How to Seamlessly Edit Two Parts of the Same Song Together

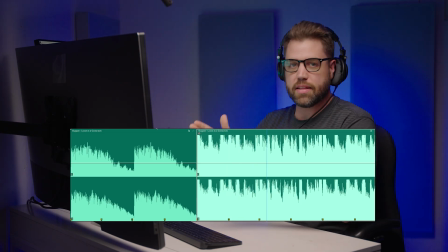You're just knocked into this video. It's crazy.
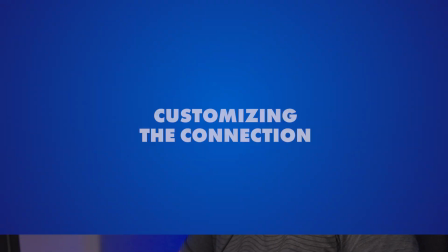So once you have your two tracks connected perfectly to match the beats, this is where we can take the rolling edit tool and customize this a bit.
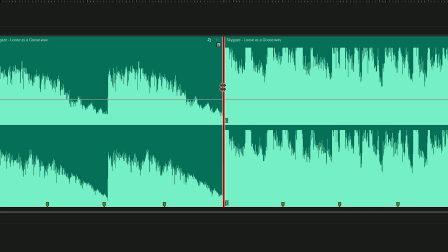Select the edit, the cut on the downbeat, remember? Nudge this edit around. Include that build up to the main big beat.
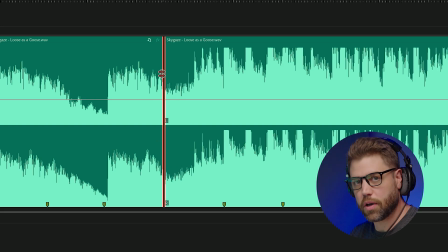I'll have it cut on the third beat so that we are matching up the main quarter beats from each separate track. Okay, it sounded a bit abrupt, but remember how I said you shouldn't just slap on a crossfade?
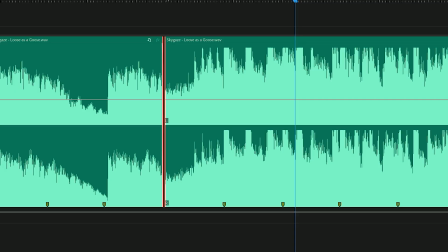Well, now that our tracks are connected properly by beat, we can add a crossfade.
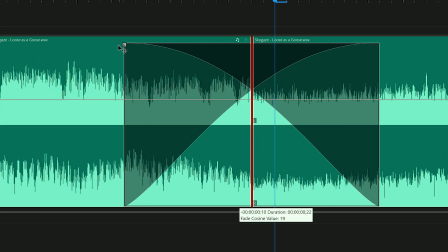Just extend that up a bit. Play around with this crossfade and hear how it sounds. Okay, so there you have it. Adding a cross dissolve isn't a beginner's mistake.
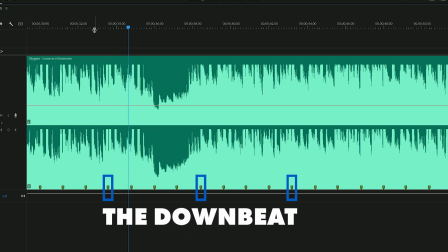You can add that. Just make sure that the downbeat of one part of the track matches the downbeat of another part of the track.
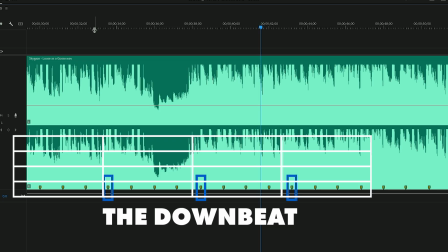Remember, the downbeat is beat 1 in the 4 quarter notes within a measure of a piece of music. So now you can connect any segment from anywhere in your song together to customize the vibe of your edit and match that story, that flow. So now with this change, this is what my intro should have been.
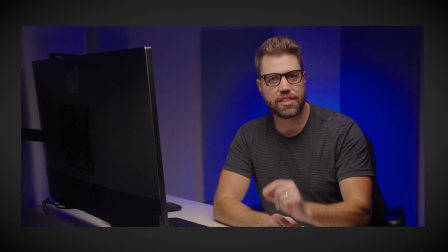In this video, I'm going to show you the #1 strategy to edit together 2 different parts of the same music track.
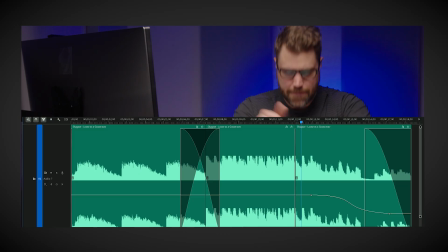That sounds great. Yes, nailed it. You've probably been here.
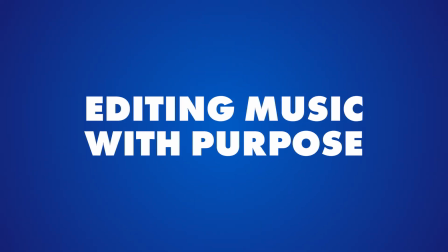You got a music track that fits the vibe.
Now you got a track that keeps its rhythm, flows naturally, and matches the emotion of your story. Because that's really what this is all about, storytelling. Editing isn't just cutting video to music, it's shaping emotion. The music should enhance your story and not distract from it. And this is also why I want my video to end with the natural ending of this song instead of simply fading out the music.
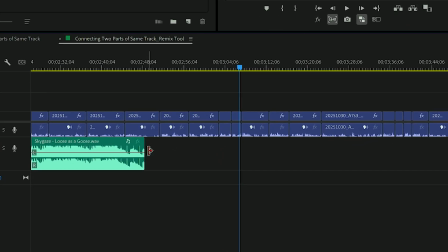And this is a good idea because it maintains some of the dynamics of the song and creates a more intentional sounding ending. Don't you dare use the remix tool. Don't do it.
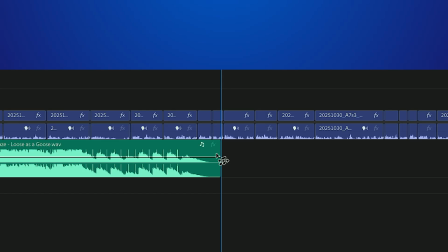Yes, I know that this tool is designed to solve this exact problem, to fit any length of music to your edit.
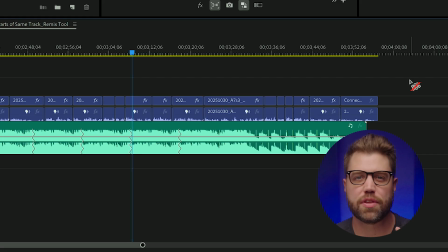But here's the thing, you no longer have control over the different emotional shifts from one segment to another in your edit. Instead of music with an emotional journey, controlling the variation and subtle shifts that match the feel of your edit,
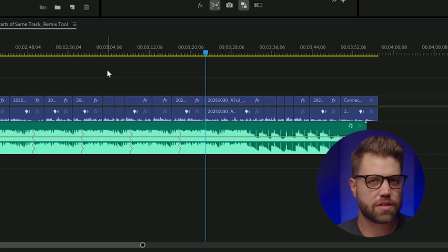we're now prioritizing matching the length of the music to the visuals? Why? When using these automatic tools, you're robbing yourself of learning how to edit music, how to feel the rhythm of music. You're letting the software tell your story instead of you. There's no intentionality to it.
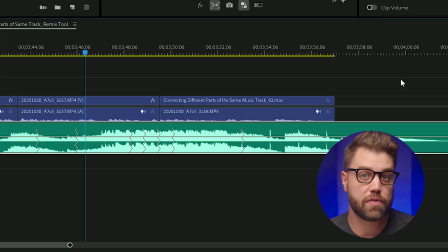It's just a random generated musical blip. The results are gonna vary from maybe okay to very, very bad. And then music becomes background noise instead of a storytelling mechanism. Story is your guide, and that means that story is more important than the convenience of using the remix tool. You want to cut the music to enhance the story you're telling. As you continue to understand the beat and feel the beat, your edits will sound smoother. Your story will feel stronger. And your audience is going to respect you more for this and respect your story more. You'll have way more control over your craft with the edit you're working on now and future edits. Watch this video next to continue to learn how to edit with the story in mind. Now, one thing I need to do is edit this track so it closes out the video nicely.
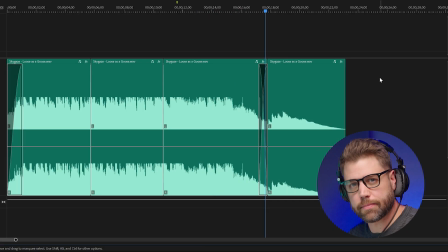Remember, story is your guide. I will see you next time. Bye.